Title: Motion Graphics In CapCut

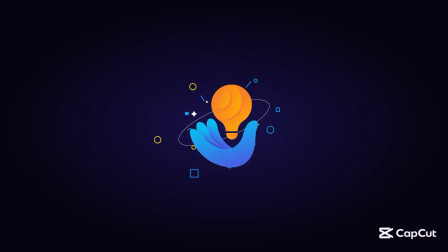Yo, what's up everybody? In this video, I'm gonna show y'all how I whipped up this clean, minimalist animated logo intro using CapCut.
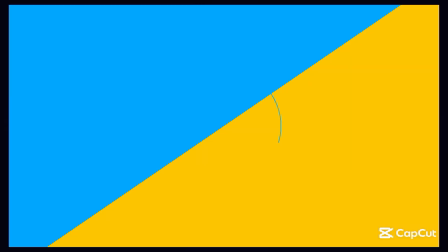It's smooth, it's customizable, and it's got that professional vibe. If you're trying to follow along, I got you.
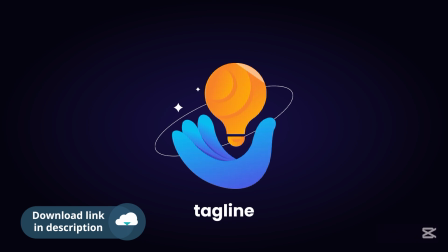All the resources you need are linked in the description. Alright, let's get into it. First up, I started with the background.
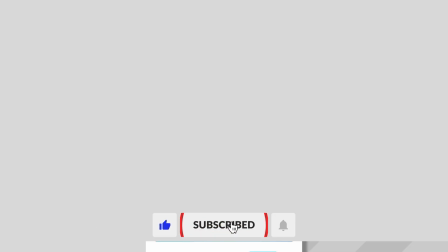I went with this dark blue color. Keeps it simple but classy. I stretched the duration a bit, cuz.
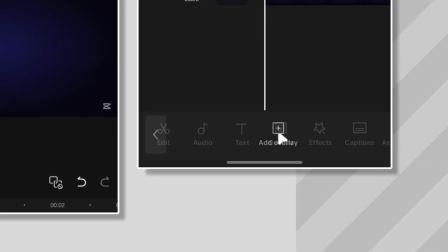Let's be real. No one likes a rushed intro. Gotta let it breathe, you know? Next, I brought in this blue animated overlay.
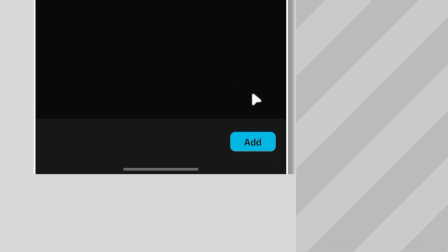But hold on. It's not rolling solo. It's paired with this yellow background. Here's the thing.
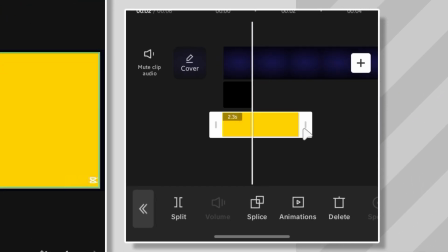The yellow background is too long compared to the blue one. So I had to pull it back. Perfect.
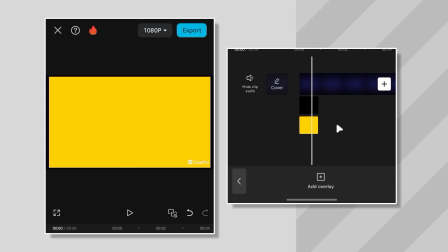Now they're in sync. But wait a minute. Where's the blue one? Turns out the yellow is completely blocking it.
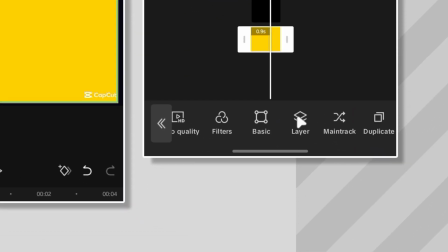Classic CapCut layer issues. So, I jumped into the Layers menu, grabbed the yellow background, and moved it behind the blue.
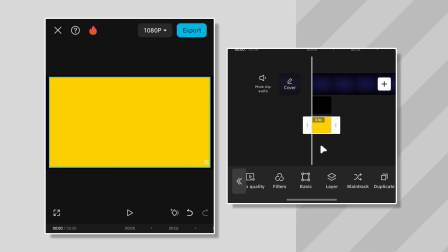Boom! Now the blue plays right on top of the yellow. The reason I went with blue and yellow is because they match the logo colors perfectly.
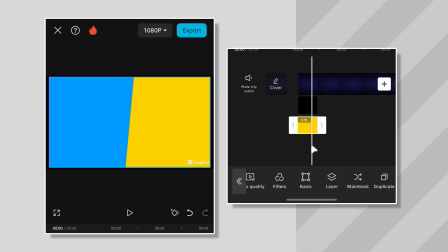But don't worry, I'll show you how to switch them up for any logo in a sec.
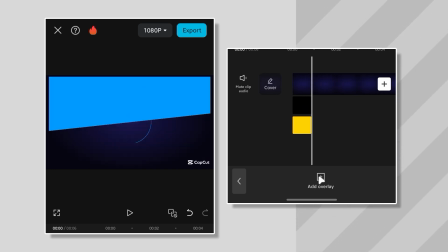Alright, now right where those layers end, I dropped in some animated circles.
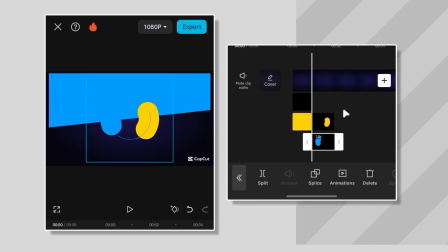These circles are supposed to sit side by side and move together. But first, I gotta fix their size.
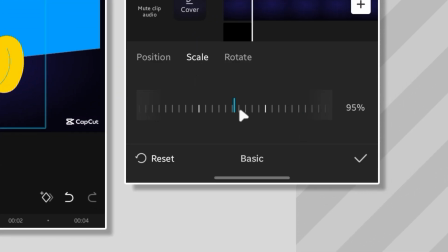So, I clicked on the first circle, scaled it up to 100 to fit the screen height, and then did the same for the second one.
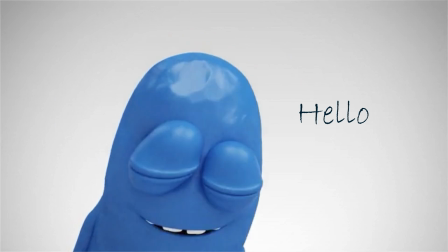Easy work. Yo, quick reminder, if you're watching this and you haven't smashed that like button yet, what are you waiting for?
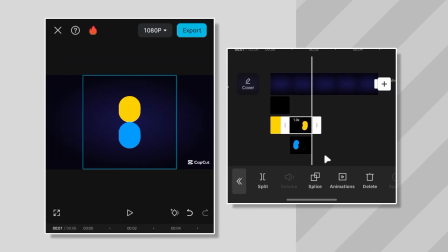Show some love! It's free! Now, before the logo makes its big entrance, I added some animated accent shape motion graphics behind it.
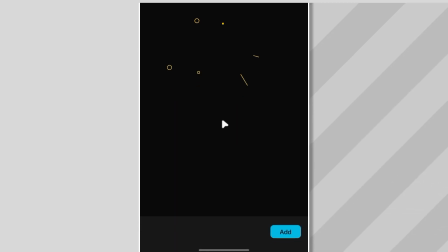These shapes are also in blue and yellow to keep the theme consistent.
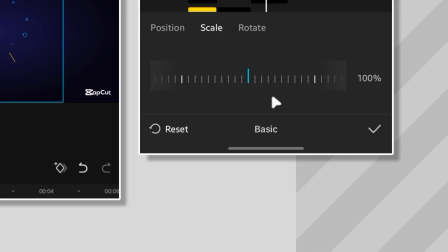Just like the circles, I scaled the first one up to 100 and then did the same for the second one.
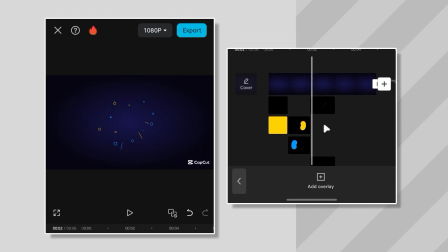Took me a second, but now everything's looking tight. Alright, time for the main event, the logo.
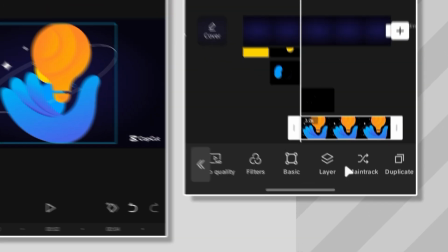But man, this logo came in looking huge. So, I scaled it down to about 50%.
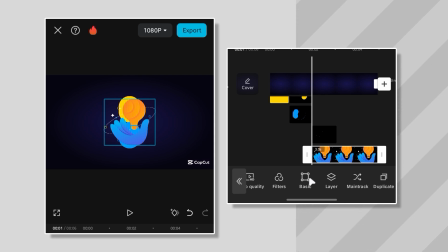Much better. But we're not stopping there. I want this logo to pop forward when it shows up. Oh, hold up. Is that logo looking more like orange than yellow?
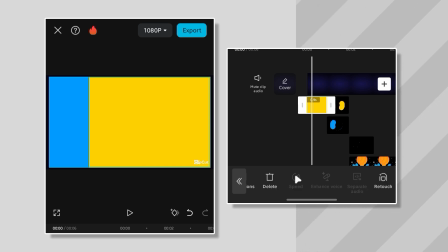Yeah, I can't let that slide. Time for a quick color fix. If you're balling with CapCut Pro, there's an easy way to switch up the colors.
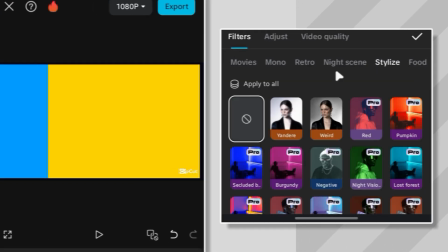Head over to the filter section, and under the stylized tab, you'll find a bunch of color presets to choose from.
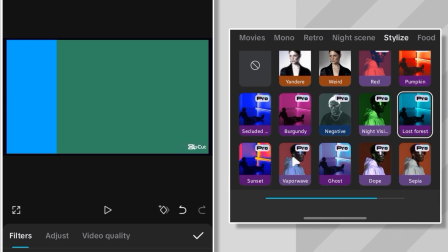But here's the catch. They're all part of the Pro package. So unless you've got a CapCut Pro account, you're out of luck.
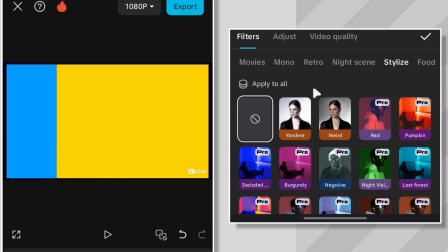But if you're like me and sticking to the free version, here's the hack.
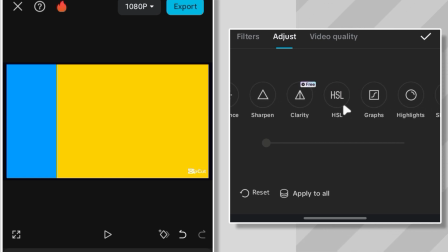Go to the adjustment menu, hit up the HSL settings, and tweak the hue.
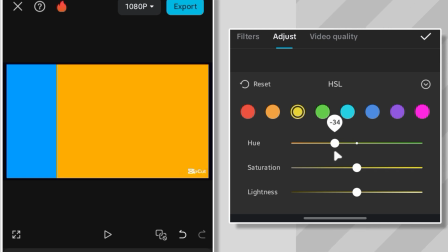I adjusted the yellow hue to make it more orange, and now it's looking just right.
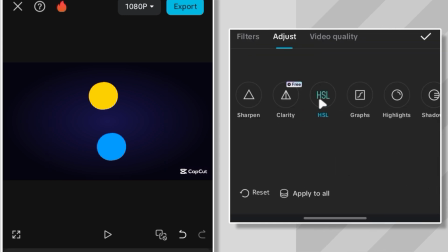Do the same thing for the yellow circle. Click. Tweak. Done.
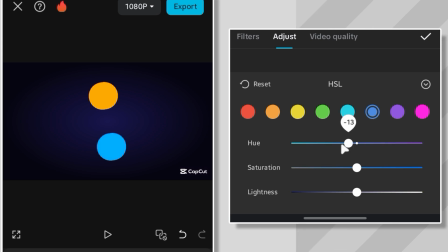The blue? That's already perfect, so no need to touch it. You know what they say, if it ain't broke, don't fix it.
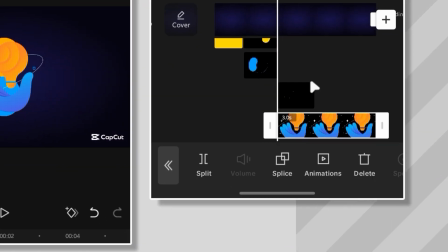Now that the colors are locked in, I moved on to animating the logo. First, I jumped ahead 15 frames.
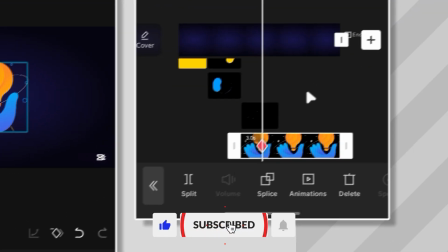That's about half a second from the layer and set a keyframe right here. Then I went back to the start, scaled the logo down to half.
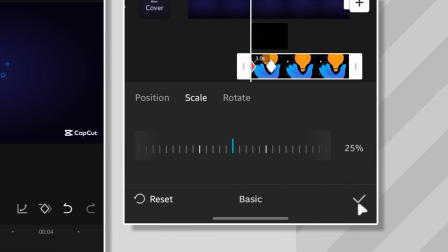That's 25% and let it play out. It looked kind of basic at first.
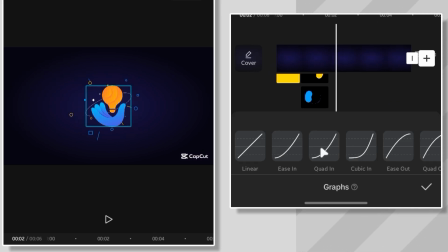To spice it up, I'll go to the animation graph preset and select this one right here. Rebound. It adds a bit of bounce to it. Alright, now for the logo tagline.
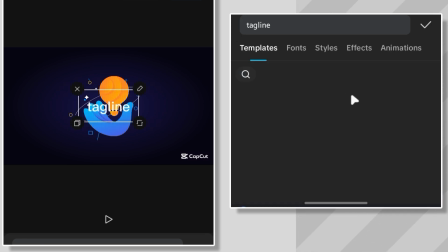I'm just gonna type in tagline for now. But what font should I go with? Hmm, yeah.
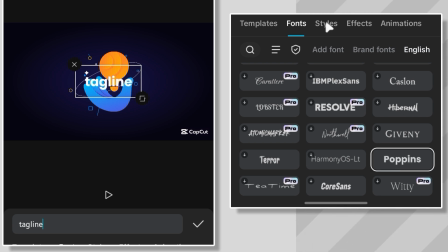Poppins look solid, clean, and classy. The font size look way too big for a tagline, so I'll just shrink it down a bit.
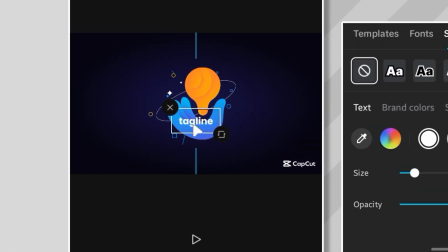There we go. Now I'll drop it right here under the logo.
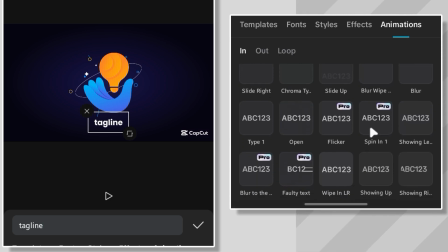For the animation, I want it to slide up nice and smooth, and this preset called showing up nails it perfectly.
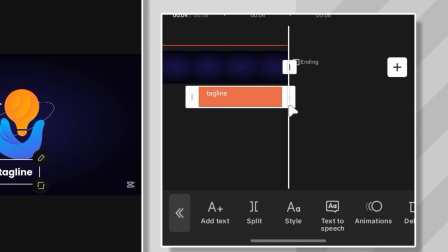Finally, I adjusted all the layers so everything ends cleanly with the background. Let's check it out.